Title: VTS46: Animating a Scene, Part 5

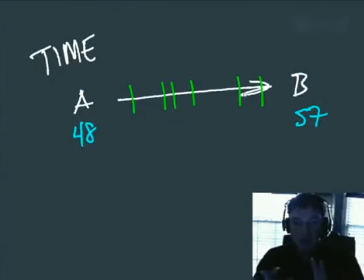[49:28]
It's the same number of drawings, it's just I'm changing what the spacing looks like. Just by taking those drawings and shuffling them around, I'm covering more ground quickly or less ground more slowly, but I'm leaving the timing intact. So that's the difference between timing and spacing, in case you didn't know it. The timing is the same.
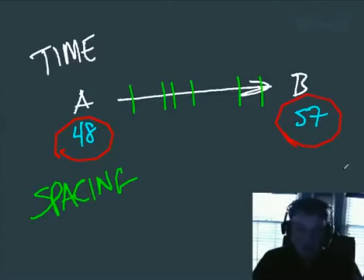[49:46]
Okay, I have not touched it. It is a 9-frame move. The spacing is what happens, how it moves inside of it.
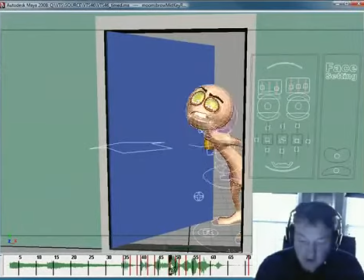[49:53]
Okay, So I just decided to shuffle a few things around to give it just a little bit more pop. Okay. One more play blast and we'll see how this looks.
What do you want? What do you want? What do you want?
There we go.
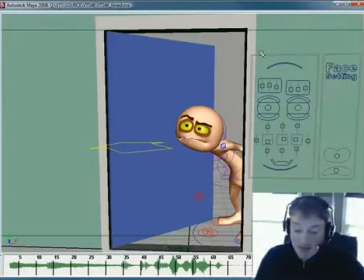[50:19]
That's what I've been after. Okay, I would say that at this point the scene is pretty well timed out. Okay, and I have been at this for about an hour. Okay, you guys won't have been watching it for an hour because I'll edit out a lot of the stuff that, waiting for play blasts and watching and kind of analyzing.
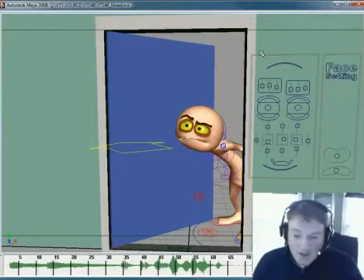[50:39]
But that's it. It takes me an hour to time out this scene. By having the drawings in place, by having a plan for how I stretch out the team, how I time it out,
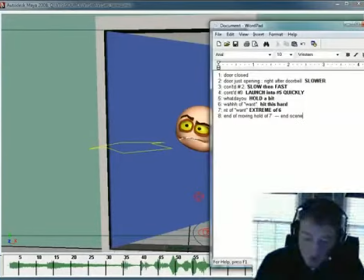[50:49]
and again, that initial idea that was really important to me was this slow then fast.
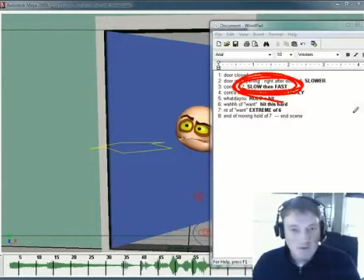[50:58]
Okay, that's the general sense I wanted for the scene, and I took a guess at how to accomplish it.
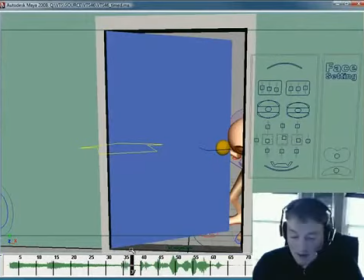[51:04]
But when you watch the play blast, you really get a sense that it is going slow and then fast.
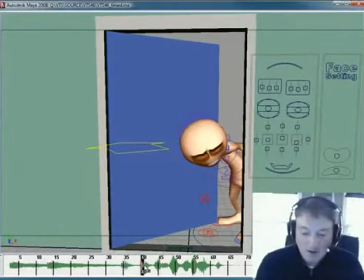[51:13]
So it takes a little bit from here to get up, and it hits that pose.
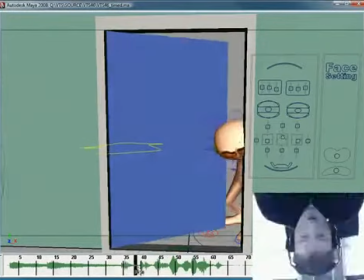[51:16]
So it's it's kind of slow, and then very quickly gets from here.
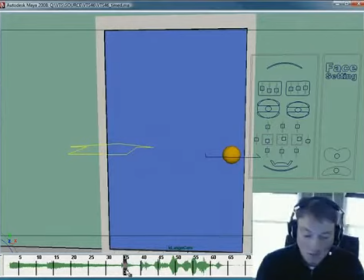[51:24]
It's going from, let's see, 35. 1, 2, 3, 4, 5.
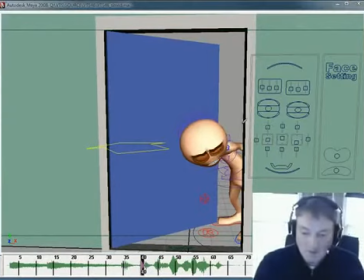[51:33]
5 frames to get from door closed to right here. So his head's covering, this distance in 5 frames.
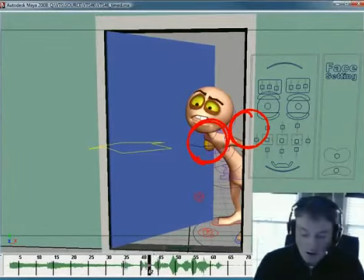[51:42]
Okay? And then from here, 1, 2, he's hitting quite a bit of difference right here in just 2 frames.
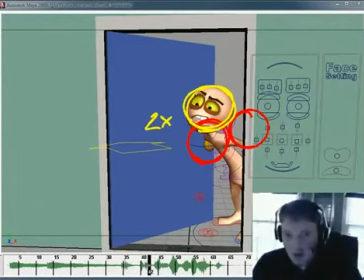[51:51]
Okay? He's almost moving just as far with his head in 2 frames. So it's that slow fast feeling that I wanted, because the spacing, if you look at it in terms of the head shape, the spacing is that far in 5 frames and that far, which is almost as far,
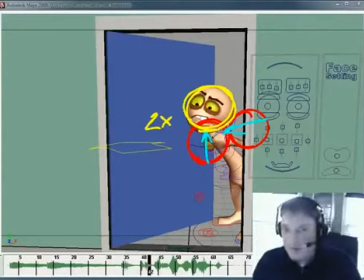[52:08]
in 2 frames. Okay, so it's got that slow fast feeling that I was after.
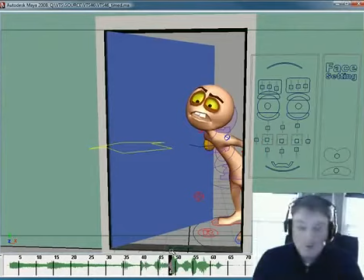[52:13]
And then when he holds it, it's slow, and then down here fast. Okay, so to get from when he hits this pose right here, his head is right here, and at the end of the hold it's only up a little tiny bit.
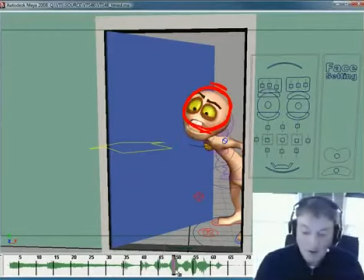[52:32]
It's like up there a little bit, and then from there to there it's 1,
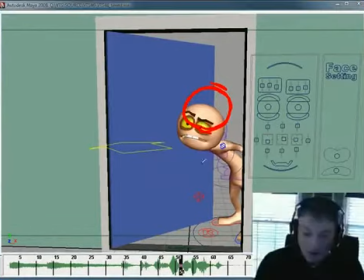[52:39]
2, 3 frames, and now his head is down here.
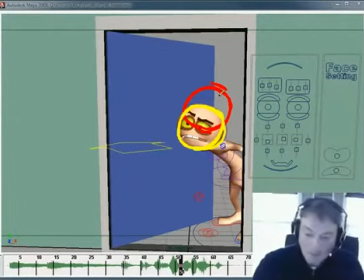[52:46]
So this move again is pretty quick. That's 3 frames. And to get to the top part of that, 1, 2, 3, 4, 5, 6.
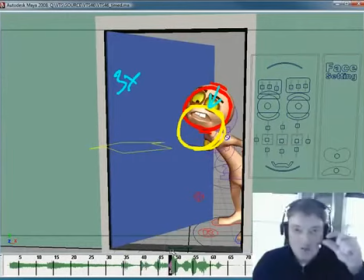[53:02]
So to move that tiny little bit is 6. So 6, tiny little bit, big in 3, slow fast. Okay. And then the ease out is what I want.
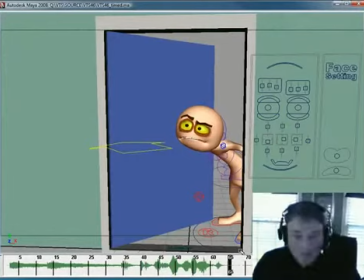[53:12]
So, and this is the timing I was kind of aiming for. I had to find it, and that's the way it is with timing. I found in time, with as I've got experience,
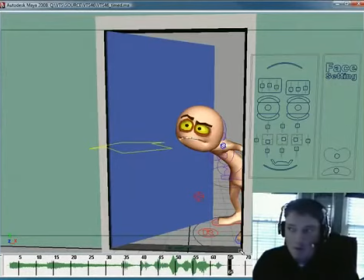[53:25]
that timing to me is more of you try to accomplish a style or a sense of energy that you're after.